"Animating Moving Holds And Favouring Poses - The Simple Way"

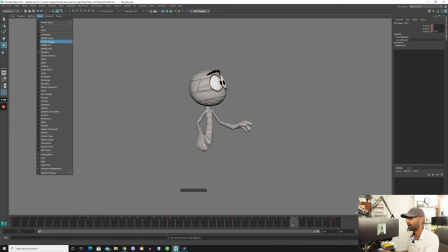maybe delaying the head so we can be like okay so we get the head and we could be like all right we can start going straight ahead now so we can be like drag
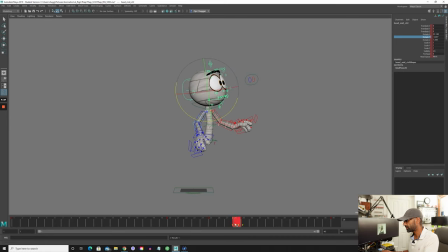the head back and then that keyframe that we keyed everything we could even drag that start dragging that forward and be like delaying that now so there right so we could start delaying that and
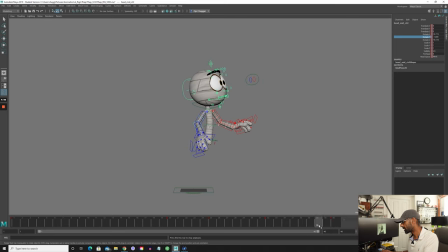then we can start and if we don't like that we can come back here select individual so we can select the head and we can be like all right i don't like the head like that so we can delete that we can be like all right we'll just middle click that back to
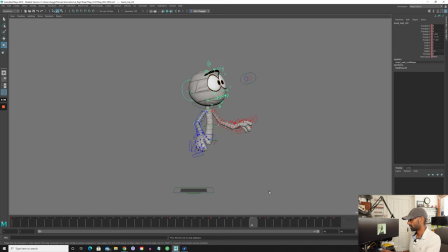32 then we get more of like a softer head turn right now what
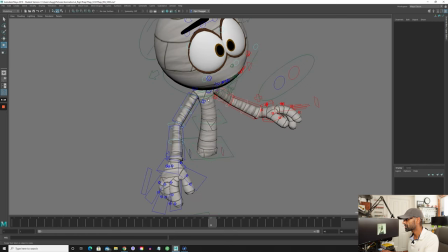you can do is you can start delaying even the chest area so you can go back in here
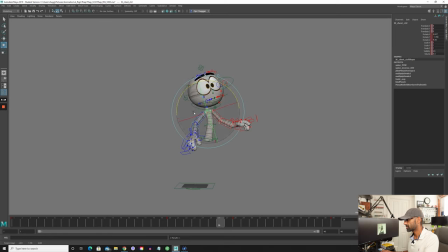you could be like straight ahead just all right maybe i want the chest to be a bit delayed and then you that pose that you originally had pasted at 25 move that move that to 30 you can start playing around with that don't know what's happening with the head there it's buzzing out a bit let's
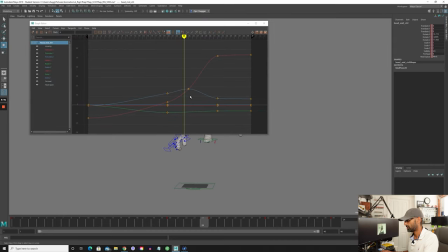check out the graph editor is everything all right there seems all right yeah
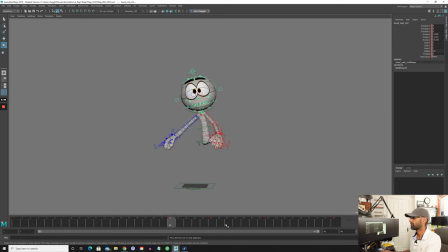that seems fine so just like that you can start delaying other areas so then you can look at the arms you can be like okay well remember
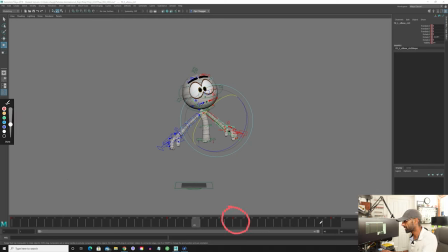that keyframe there we have that was the original one that we took from the last two frames then that's what you start playing around with so then you're like all right i'm the arm maybe i want the wrist to be a bit more delayed so i can bring that back
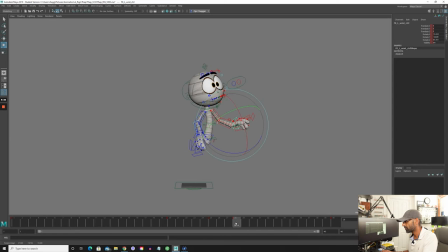and then that original pose that we talked about we can move that bit start playing with the timing you know see how that feels and then maybe we could the forearm as well like maybe have that moving up so there's a more of a moving hold
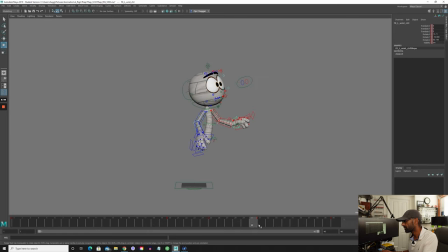and then it's all done it's just a matter of going back and forth like you might think all right there's too much there's too much too much movement there so maybe you want to make that bit more subtle then you just play maybe
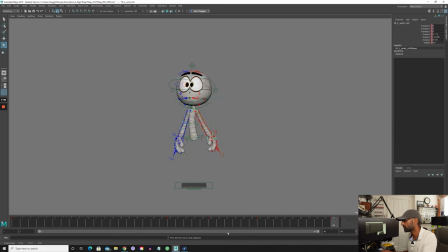bring that up and it's just a matter of going back and forth and see what feels right so it could be like up or you could just middle click that and bring it down there
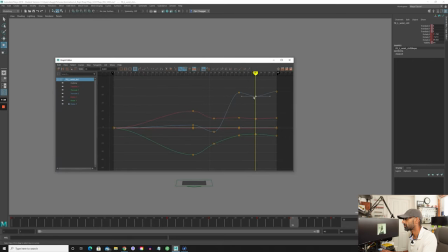so i mean you could there's so many variables like you could go into the graph editor here and
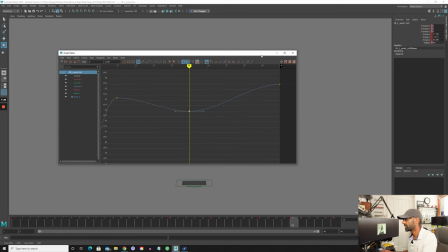just start tweaking this a bit more making it a bit less
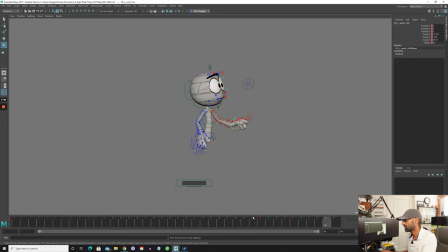making it a bit more subtle so as you can see there and then you might want to add a bit more movement in the forearm because it feels disconnected so
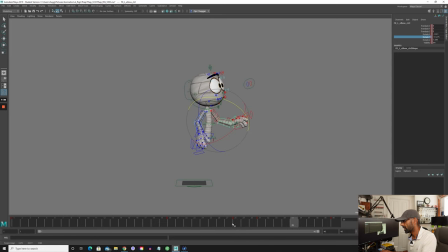then you just move that up slightly and then if that jerks around you can delete the key before see how that feels and that's all it is is a matter of just going back and forth you might want to just play around
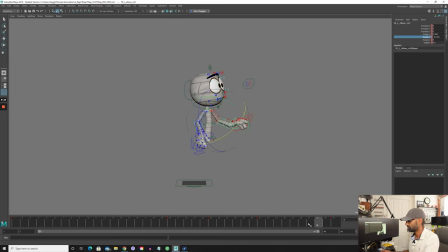it's a bit of movement there which there